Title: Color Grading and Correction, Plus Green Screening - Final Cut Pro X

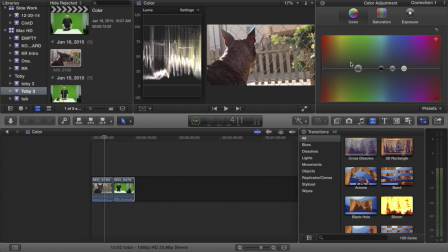249s
In Final Cut X, they've integrated it into the program, and it comes along with the purchase of the program, which I highly recommend again. So here you have color. You have your three basic color options. You have exposure, which is the first one set, and then you have your color and your saturation.
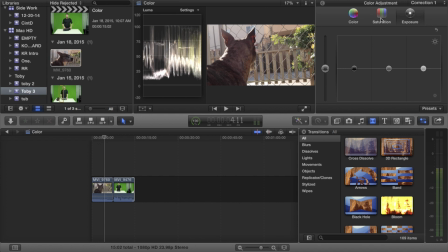266s
This is an art form. It's really, there is no exact right answer when it comes to color. It's your own personal choice. Some people are always, like my buddy next door edits, he's always heavy on black and greens.
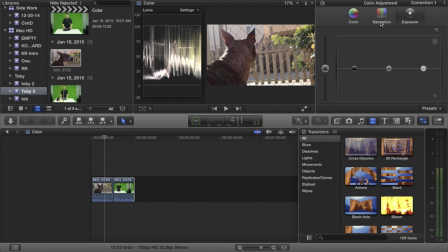280s
That's just his style. So any video he shoots, he goes heavy on blacks and greens. I try to keep things pretty neutral to real life with a little bit of enhancement towards saturation, because I've noticed that as a trend on social media that people are more more apt to watch something that's more saturated and has saturated colors.
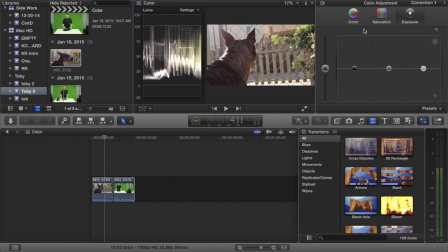297s
I'm not sure why. Some of the most popular YouTube channels have highly saturated thumbnails and things of that nature that keep the viewer's attention. So either way, back to this, we're going to alter this. So also, as you can see, as I run my mouse, my inspector across this clip, you can see that the light is altering, and that's because I'm outside, there's color, I'm moving the camera a little bit.
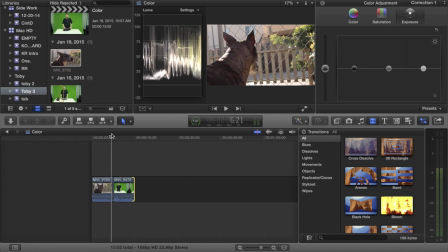316s
So those graphs change throughout the thing. So if I'm going to alter the blacks in the shot, I basically want to find an area where they're at their depth, and they're not going to go too much lower because I want to max them out. And that looks about like that spot right there, because right down here at the bottom, those blacks are pretty low, but they can come lower, so they are manipulable.
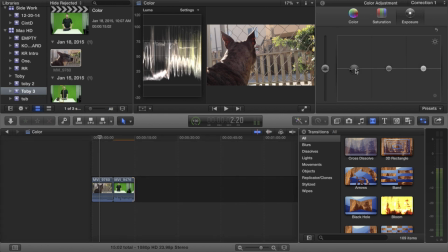336s
So I'm going to grab my blacks and I'm going to drag them down to, if it would go, oh, I'm on the wrong, why is it doing that clip? Excuse me. Clip this one. Computer is being a little retarded.
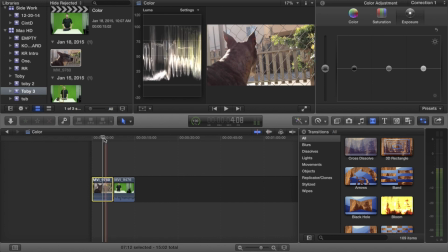350s
Yes, okay, thank you. Alright, there we go. So, I'll find that spot again, which is right about there, and then drag down my blacks.
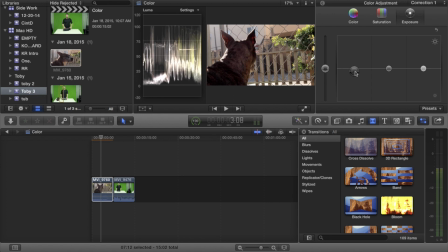358s
So there, I mean, that's pretty heavy, but, I mean, it's not beyond the realm of real. So that's what is realistically within broadcast range. And again, you're getting some manipulation, that's the shot. So that's bringing my blacks down. The second thing you want to do then is drop your mids a little bit.
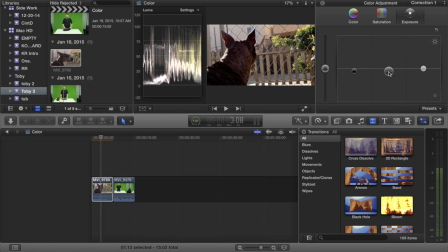376s
Just so that it makes the shadows come in a little bit more, sharpens the detail. You don't want to drag them down too much. Actually, normally you drag your mids more than your blacks, but in this situation, I'm only going to drag them a little bit because I did drag my blacks pretty significantly. I could contrast that by bringing my blacks up and dropping my mids,
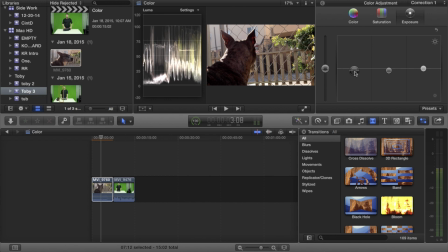394s
but I'm gonna go ahead and stay in broadcast safe range, drop my blacks right about, wow, that's a lot, right about there. And then again, if I brought my whites up, I'd be peeking past, but it's going to give me some overexposure detail that I kind of like.
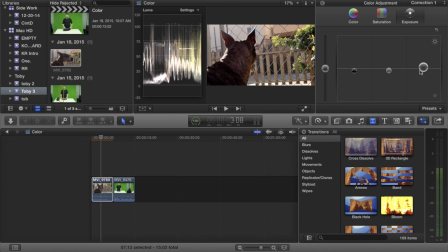408s
So that is, you know, an artistic choice that you could do. From there, I'm going to go to color. Some people go color first and exposure afterwards. Personally, I don't. Here, you're basically either warming or cooling a shot. You're either going to, the first step, I always start over here with my whites and work myself to my mids, my blacks, and my global.
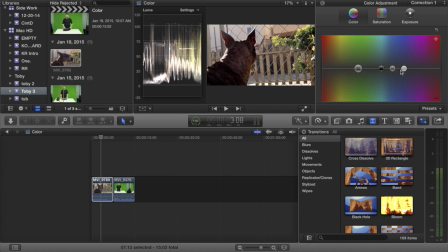429s
And, excuse me. Did you give me a glass of water? Thanks. Excuse me. Sorry about that. So from here, the first thing I do, again, this shot's pretty warm, but you also have some blue light because it's outside in the sun,
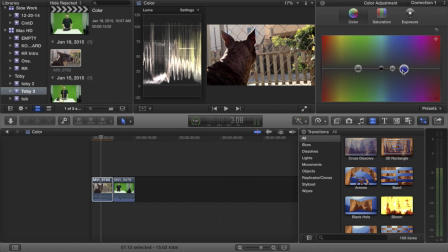445s
as we know that it's naturally blue. So I'm going to drag my whites down to warm the shot a little bit by dragging it into the negative zone. I'm not 100% sure why this works, but this is just the way it is. And then my second one, if I wanted to add contrast a little blue, I could add my mids and add a little blue, or I can contrast the other way.
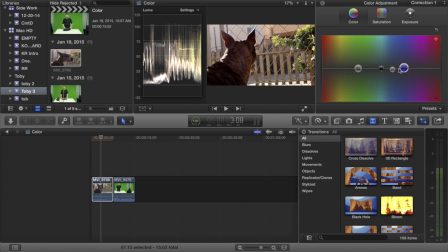465s
Basically, your whites are going to have the softest effect, your mediums are going to have your heaviest effect, and then once you get into your blacks and your globals, you're going to drastically change the color of the shot, as you can see like that. And I don't particularly care for that. Again, I try to stay pretty neutral.
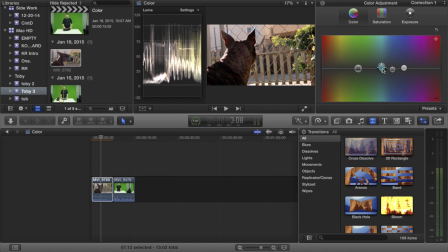480s
Like right there is not too bad. You pull it down, you're getting into your reds. Up there is not too bad. Maybe I'll add just a drop of that. And there you go. So that's that. And then saturation, you have, again, you have your different ranges. Again, these should show up below. This is your global.